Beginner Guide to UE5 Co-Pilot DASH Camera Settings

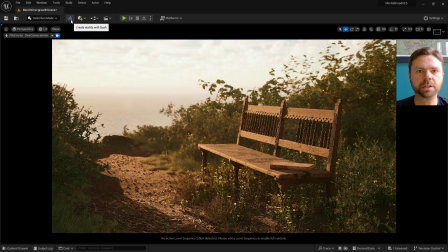0:00 Greetings, I'm Jonathan, Polygonflow's Community Director for Dash, our next-gen plugin for Unreal Engine that makes creating environments a total breeze. In this video, I'm going to go over the camera tool, one of many new tools that we've updated and upgraded for Dash 1.3, the latest release as of this video.
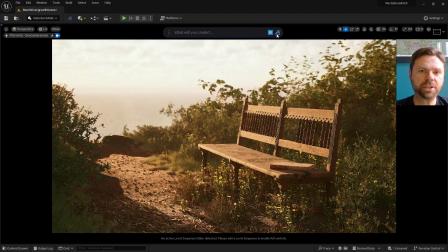0:16 Let's dive into it and see what it can do.
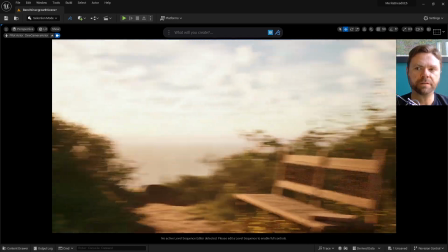0:19 I'll use a pre-made environment that I've already created for this scene, with a lot of Dash-placed foliage that will make it easier to showcase how the camera system works in Unreal.
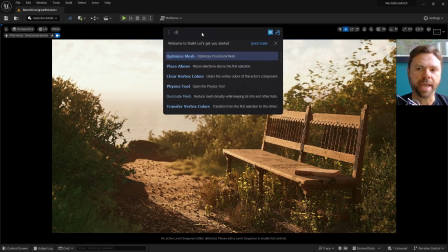0:27 So let's start by opening Dash and then type camera into the prompt bar.
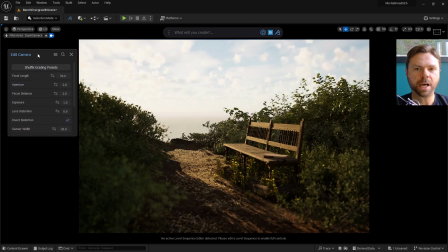0:31 This will create a camera and automatically pops up the options menu to adjust settings within it.
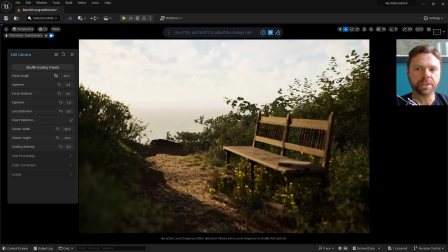0:36 Now let's start with the camera tool itself. Focal length determines the zoom of the lens, which is how close the subject of the camera will appear in the viewport.
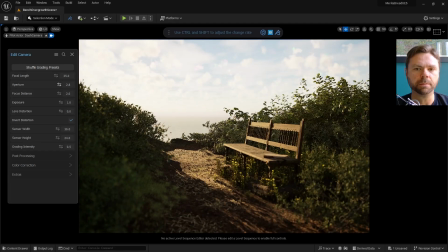0:44 The larger the focal length, the more the camera zooms in. Aperture controls the size of the camera lens. Low aperture values decrease the depth of field, which is the range at which the image can be in focus.
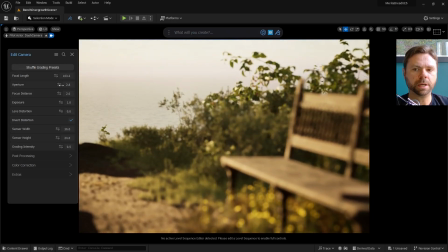0:55 A larger aperture is a smaller number. A smaller aperture is a larger number.
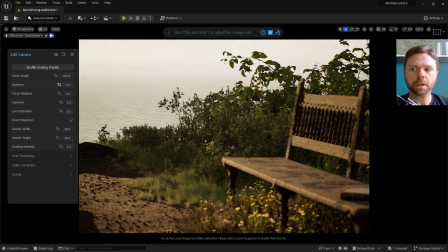1:00 Aperture combined with focal length largely determines the depth of field of a given scene.
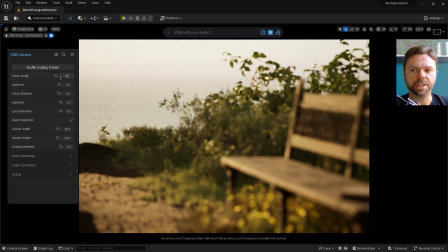1:05 High focal lengths with large aperture values create strong depth of field, while low focal lengths with small apertures create pin-sharp images.
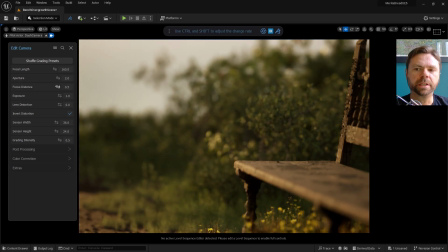1:13 If you've got real-world photography experience, the Dash camera system should be easy to understand. If you don't normally use SLR-style cameras, though, you should definitely play around with these settings and see exactly how they operate.
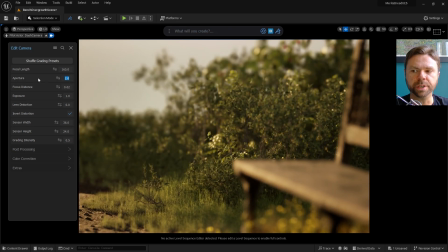1:26 The more you do it, the better you'll get.
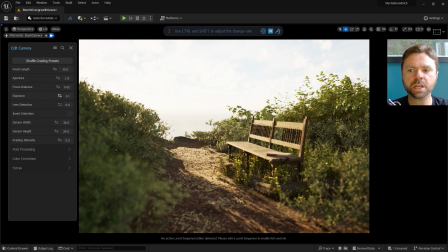1:30 Exposure will adjust the overall brightness or darkness of the camera view. High exposure values brighten the image, while low or negative values will darken it.
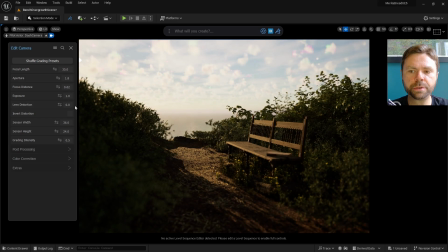1:39 Unreal and Dash, by extension, both use a camera setup that mimic real-world cameras.
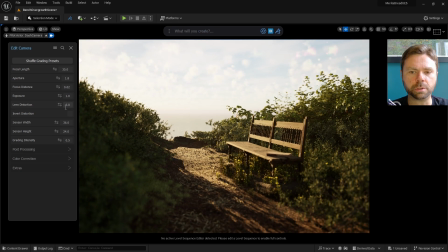1:45 But there's more to the camera tool in Dash. You can also control lens distortion as well, and invert it with a single checkbox. Additionally, Dash makes it easy to adjust the sensor width and height, which translates to the aspect ratio of the rendered images that you'll capture with the camera. This makes fine-tuning your render aspect super easy to do.
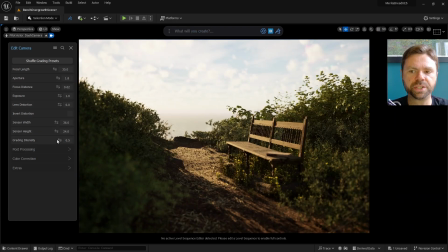2:05 Dash also allows you to cycle through a variety of preset LUTs for color grading by pressing the Shuffle Grading Presets button. You can also adjust the intensity of the color grading by using the Grading Intensity slider option. 0.5 is a good value, but you might find higher or lower values to suit your personal preferences.
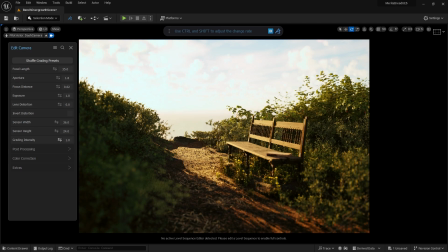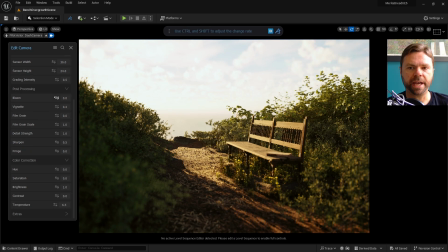2:30 Bloom controls the lens artifacts, which are caused by overexposed light.
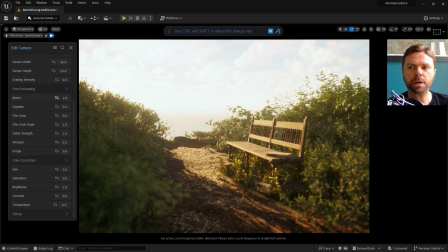2:34 This can quickly get excessive, so small touches of it can add great realism to your environment. Just be careful not to overdo it.
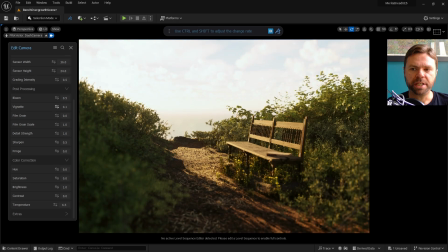2:42 Vignette controls the brightness of the camera image at the edges of the frame, which is useful for highlighting a subject that you framed. Film grain mimics old-style SLR film cameras. Different film speeds produce different types and scales of grain.
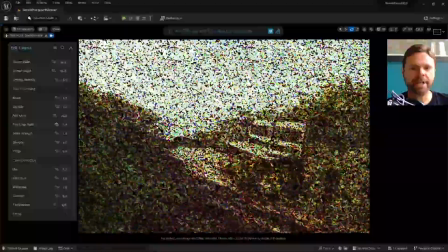2:55 You can emulate this using the film grain and film grain scale options in Dash.
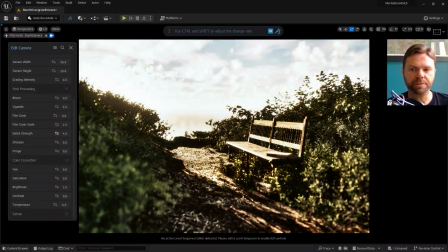3:02 Detail strength brings out the shadows and highlights of the camera. Higher values will produce a stronger effect.
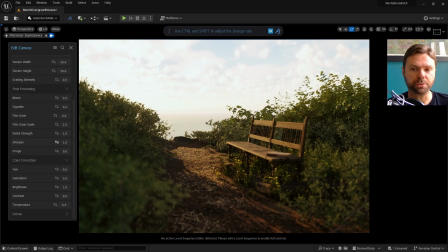3:08 While Sharpen is pretty self-explanatory in that it sharpens the resulting camera image in Unreal, you can use it to create much more interesting visual effects inside of the engine. Fringe creates the lens defect known as chromatic aberration,
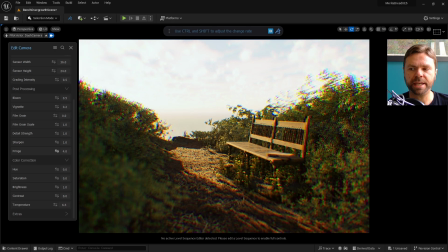3:21 which is the fringe of color that appears alongside the edge of dark and light parts of the image inside of the camera viewport.
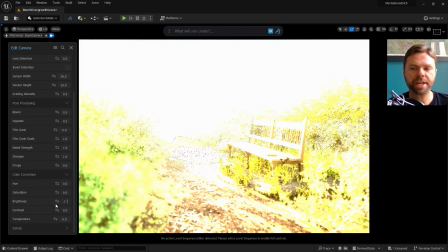3:28 You can also color correct in Dash using hue, saturation, brightness, contrast, and temperature controls as well.
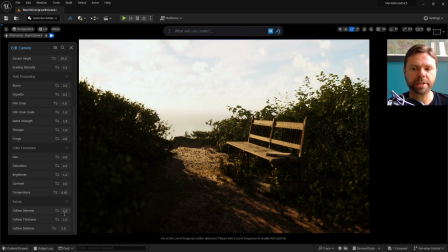3:35 There's also options for outlining the environment, which creates a black, stylized effect that you can adjust to your preferences.
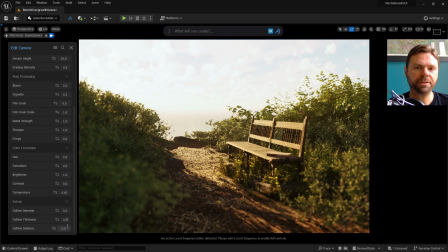3:42 Thanks so much for watching. I'm Jonathan, Community Director for Dash, and we really appreciate you.
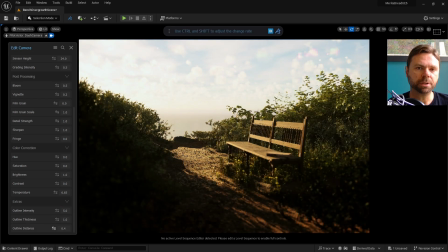3:47 Let us know what you think in the comments below, and we'll see you guys again next time.